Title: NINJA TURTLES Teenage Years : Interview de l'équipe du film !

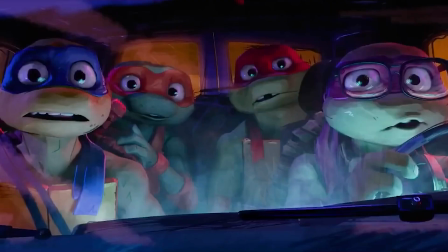4:09 Quand on commence la production d'un film d'animation, il est assez courant que le scénario et le montage de l'animatique ne soient pas encore validés.
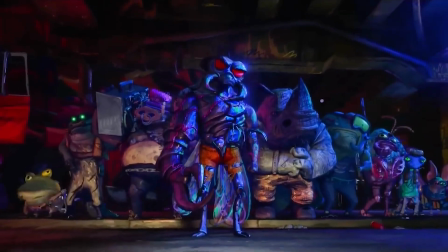4:17 C'est une étape qui doit arriver en cours de production. Là, au moment où ça devait se valider, pour des raisons créatives, Seth Rogen et Jeff Rowe ont poussé pour avoir un changement de structure narrative assez conséquent puisqu'ils ont changé le méchant du film.
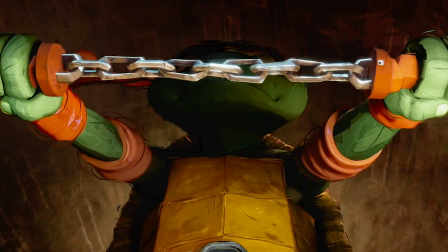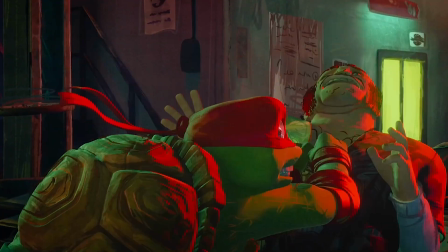4:36 Sérieux, c'est quoi ces machins? Ah, on dirait une bande de mini Shrek.
Une de mes scènes préférées du film, ça va être...
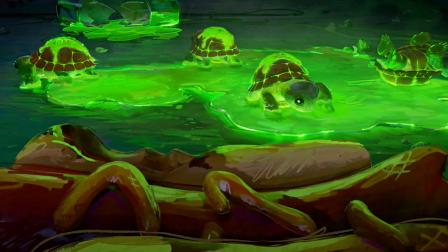4:44 Oh là là, faut pas que je spoil. Il y a un flashback. En fait, on voit les tortues quand elles sont toutes petites bébés.
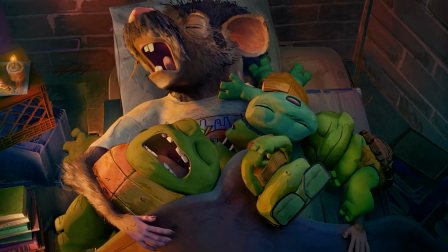4:49 Et Splinter, il a un look très particulier. La musique, elle est géniale. C'est une de mes scènes, une des scènes que j'aime beaucoup.
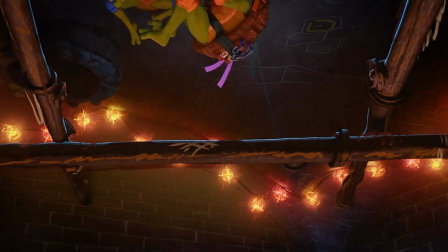Je suis superviseur crowd, full en français. Pour faire simple, on va dire que c'est essayer de supporter l'animation à travers les personnages en arrière-plan. Quand il y a un lieu un peu spécial, de créer une espèce d'harmonie en fait dans le lieu. Et l'équipe a réussi à maintenir une bonne production malgré tous ces challenges. Donc en fait, la crowd, ça consiste en quoi ? On fait appel à nous quand il y a des scènes ou des séquences avec énormément de monde.
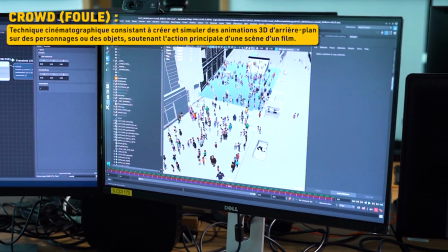5:28 Donc comme ici, on est là, on va être sur une séquence de Times Square. On va travailler avec de la simulation. En fait, tous ces personnages-là, au départ, on va les mettre dans une librairie. Donc on va avoir une librairie complète de personnages avec plein de morphologies différentes. On va avoir de l'autre côté une banque d'animations, donc pour leur faire jouer ces animations.
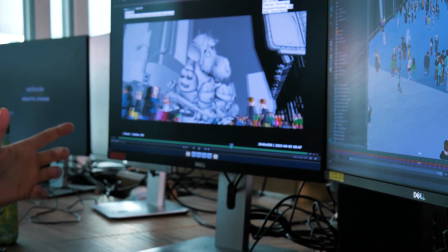5:45 Donc en fait, on va avoir plein d'animations différentes. On va aller caster en fait sur plein de personnages différents.
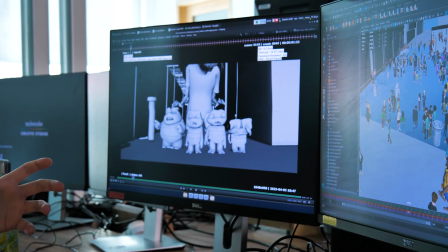5:50 La plupart du temps, quand on a autant de personnages comme ça, on va éviter d'aller les faire au cas par cas, mais ça peut arriver.
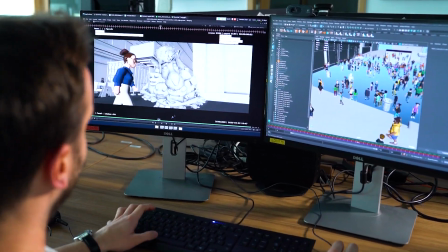5:56 Ici, ça a été le cas parce que on voulait contrôler tout ce qu'on faisait pour venir en fait créer
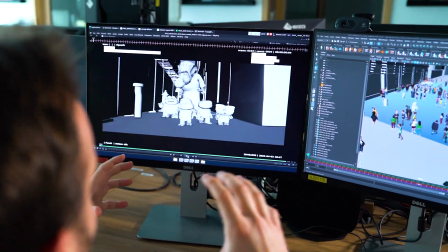6:02 cette espèce de vie en fait qu'il va y avoir dans le plan.
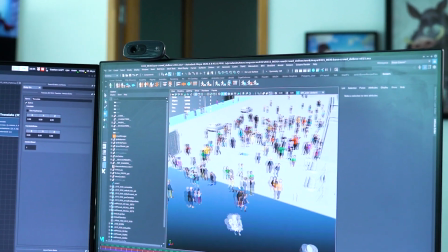6:05 Ça, c'est l'enjeu majeur en fait de la crowd, de recréer des scènes de vie en fait crédibles, mais sur un écran.
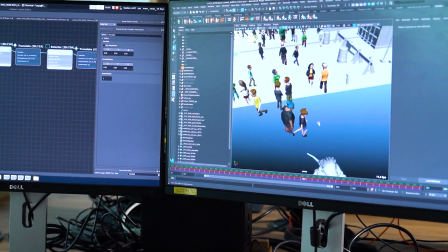6:12 Ça va passer par avoir des comportements comme des gens ici qui vont juste marcher en fait, ou je sais pas, aller chercher du pain ou des trucs comme ça.
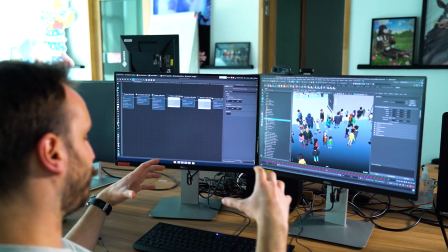6:20 On a des gens qui se prennent en selfie par exemple avec des téléphones. Ça va être créer tout un écosystème de personnages et donc en fait avoir des personnages qui,
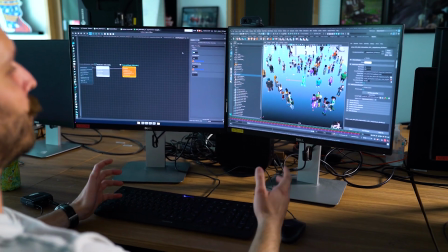6:28 même hors cam, qui font en fait leur vie en gros, mais sans attirer le regard en fait. C'est là tout le but.
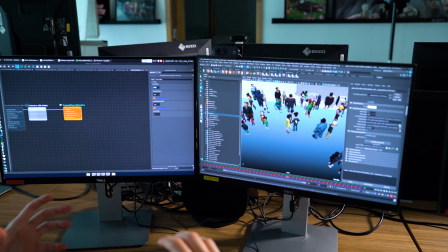6:33 Une bonne crowd, c'est une crowd la plus effacée possible en fait en vérité. C'est une crowd où où le regard va se focus sur notre personnage principal et où en fait on va vivre vraiment ce que le personnage vit, surtout là dans cette scène-là où en fait Splinter va découvrir Times Square et découvrir le monde des humains un peu.
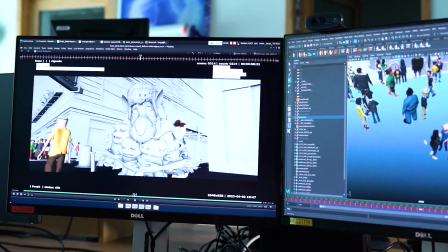6:50 Il est en train de décrire à cet Orphue en fait que les humains sont la vermine démoniaque de la Terre.
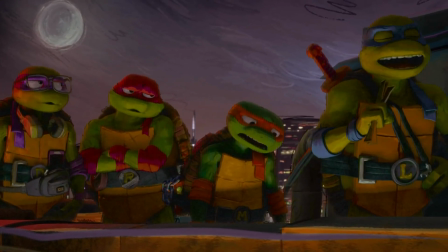6:56 Il faut les éviter, il faut pas les saluer. Ils adorent massacrer tout ce qui ne leur ressemble pas. Interagir avec eux peut nous coûter la vie.
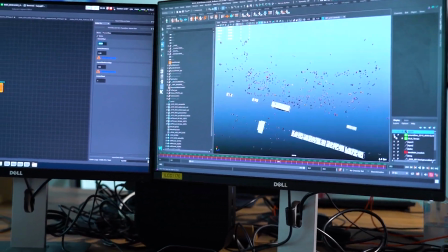7:02 Si je peux faire une vue un peu dézoomée, en fait au final Splinter,
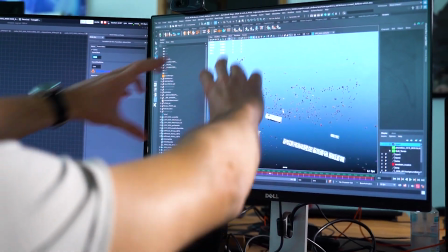7:07 il est là, juste en plein milieu, c'est le petit point ici, et ça, c'est toute notre crowd qui a mis tout notre temps. Dans ce plan-là, on a à peu près 550 personnes, quoi. Un plan comme ça, celui-là, on a dû mettre 3 semaines, avec toutes les étapes qu'il y a à faire, parce que c'est beaucoup de validation, c'est beaucoup de petits regards, de voir s'il n'y a pas des doublons, faire attention qu'il n'y ait pas de doublons, qu'il n'y ait pas de choses de gens qui se ressemblent, de jumeaux,
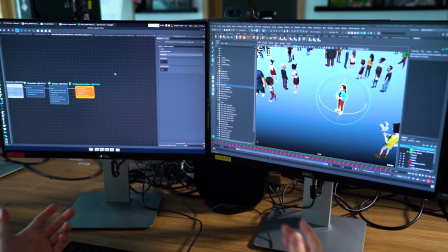7:33 de gens qui aient des animations trop similaires, parce que du coup on va voir que c'est faux et en fait c'est pas crédible. Donc toute notre difficulté en fait elle est ici au final, c'est pour ça que des fois ça peut prendre très longtemps.
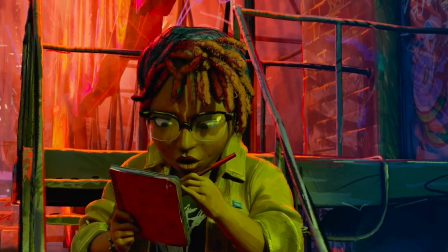7:43 Donc quand vous n'étiez encore que des bébés tortues, vous avez été en contact avec une mystérieuse gelée En fait on préfère le terme fluide,
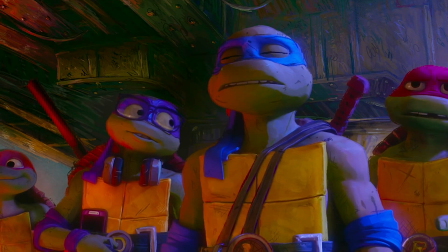7:49 mais ouais, c'est vrai, c'est quand même plus sympa à dire. Ça descend sur la langue comme un tapis roulant. Fluide. C'est cool, non? C'est fluide.
Ce qui est sûr, c'est que dernièrement, il y a eu un changement qui s'est opéré et j'ai l'impression que dans les films d'animation, on a l'air d'avoir deux clans qui se créent. On a le CGI classique, très 3D, lisse, ce que je vais vulgariser comme un œuf éclairé, très propre.
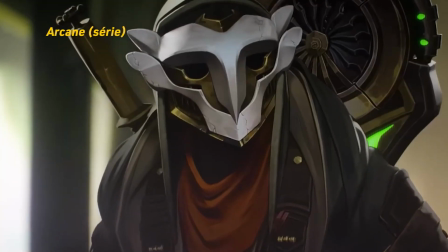8:09 Et dans un autre sens, on a des gens qui cherchent à casser la 3D. Il y a plusieurs films qui l'ont fait, même en France avec Arcane.